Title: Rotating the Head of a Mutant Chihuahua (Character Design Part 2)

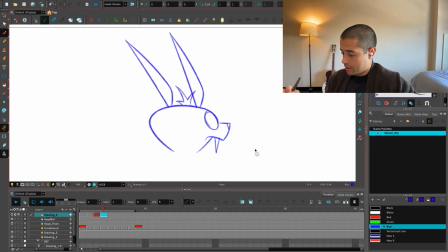[25:10]
Now, what else do I need? I have the 3/4 here, and now I need a back view. So I'm going to create a new drawing here. Take this, copy here, flip this dude.
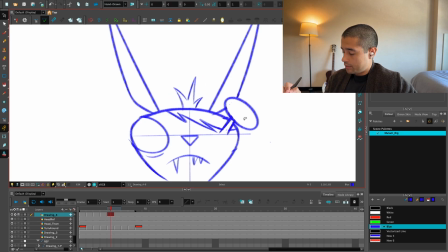[25:29]
Um. Oh no, you know, instead of flipping just that dude, I'll flip all of this dude, and then I'll move this a little bit. Okay, I get rid of all the facial features and hair.
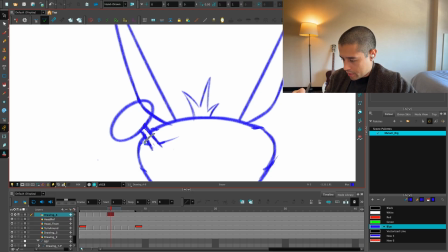[25:51]
I'll cheat this a little bit and move up just to have a better and clear silhouette.
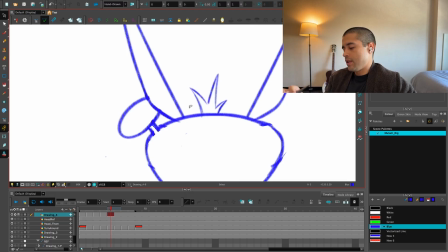[25:57]
Now this ear is going to be in front of this eye, and this line will be overlapping the eye.
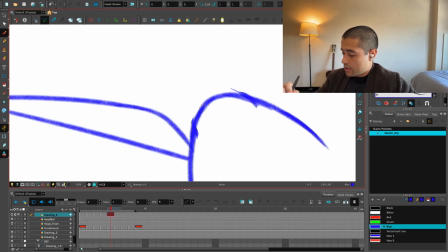[26:04]
And the hair, I'm going to also cheat the hair, just showing it in the front 3/4 view.
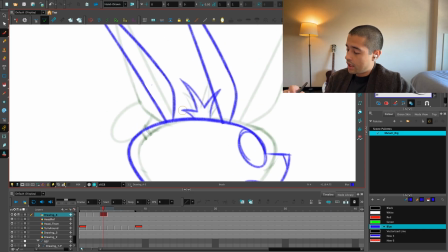[26:12]
So if this is the final position of the eye, I know that my other eye will be around it.
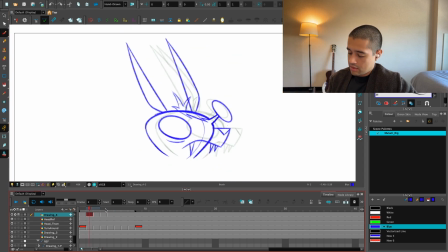[26:17]
It will look a bit too messy, so I'm going to put it there later. So this is the rotation of the dude. I'm going to keep rotating this to the other side. So I know this will be the same shape that I'll use here. Just flip it.
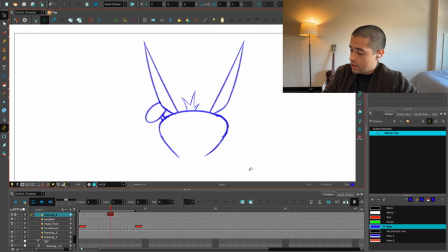[26:39]
This have to be a little bit more to that side. And then here needs to go a little bit to the right.
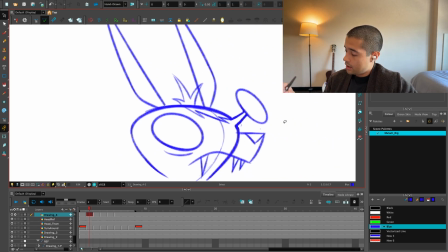[26:48]
And now here, instead of in this eye, it will be this eye here. So I'll copy this eye from the 3/4 and just flip it, move it here.
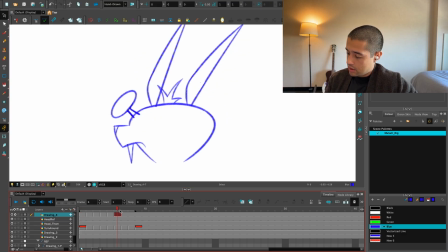[26:58]
See? And then I'm going to the from 3/4 back. From the 3/4 back view, I'm going now to the side view, to the reverse side view. So my reverse side view will be the same one, but flipped. And this is moving too much to the left.
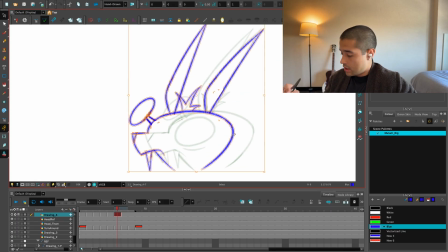[27:20]
Moving too much to the left. Onion skin back.
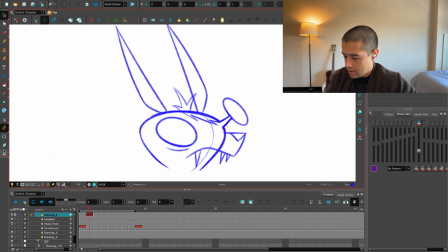[27:28]
So, oh, let me see. It's going back, front. So I have to move this like this.
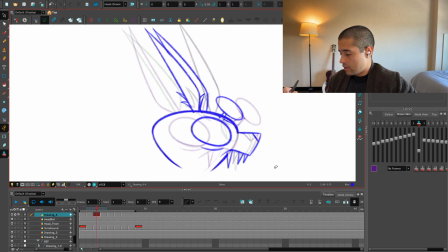[27:42]
Look, this is super rough, so eventually I'm going to clean this and just track everything again. So the head, the volume of the head, as it is the same as it turns, I'll try to keep it exactly at the same place.
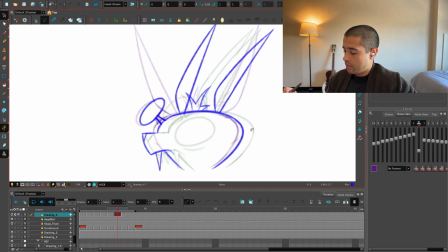[28:02]
I'm trying to keep this exactly at the same place, and the only thing that I'm moving is the features and the things around the head. So it's something like this. Now this side view will be something like this instead.
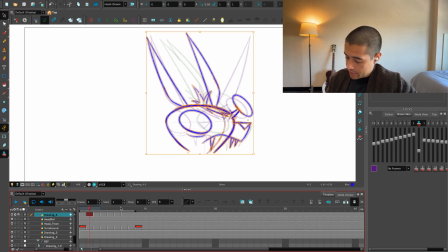[28:22]
And then we're coming to the 3/4 view here. Boop, flipping this.
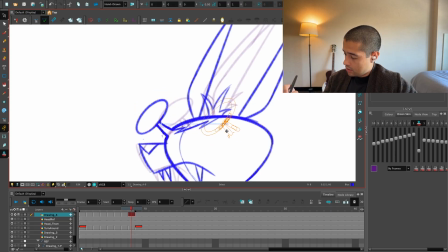[28:33]
And this eye will come here, flipped, something like this.
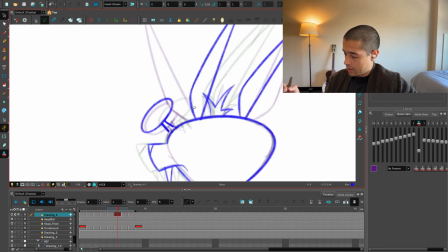[28:49]
This will pop out more, so I create this round movement.
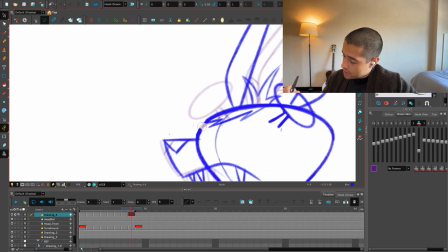[28:54]
And here we close this thing, and we start showing the other eye.
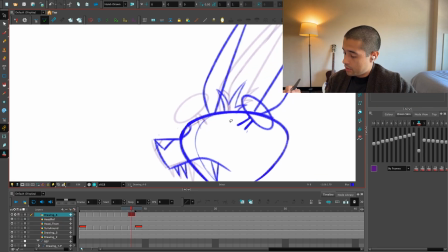[29:01]
This hair will go the opposite way.
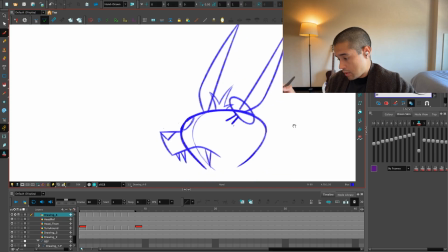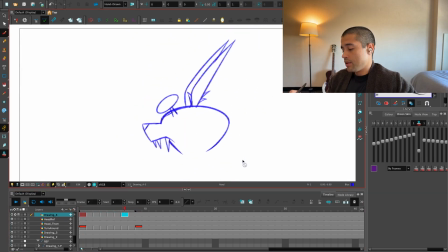[29:11]
Now let's look at how this turnaround is looking. It's there.
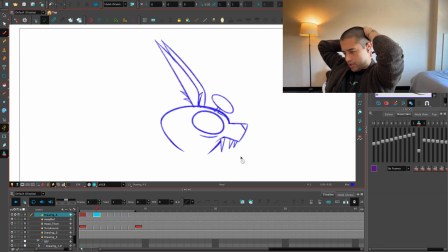[29:16]
Now we're polishing some little things.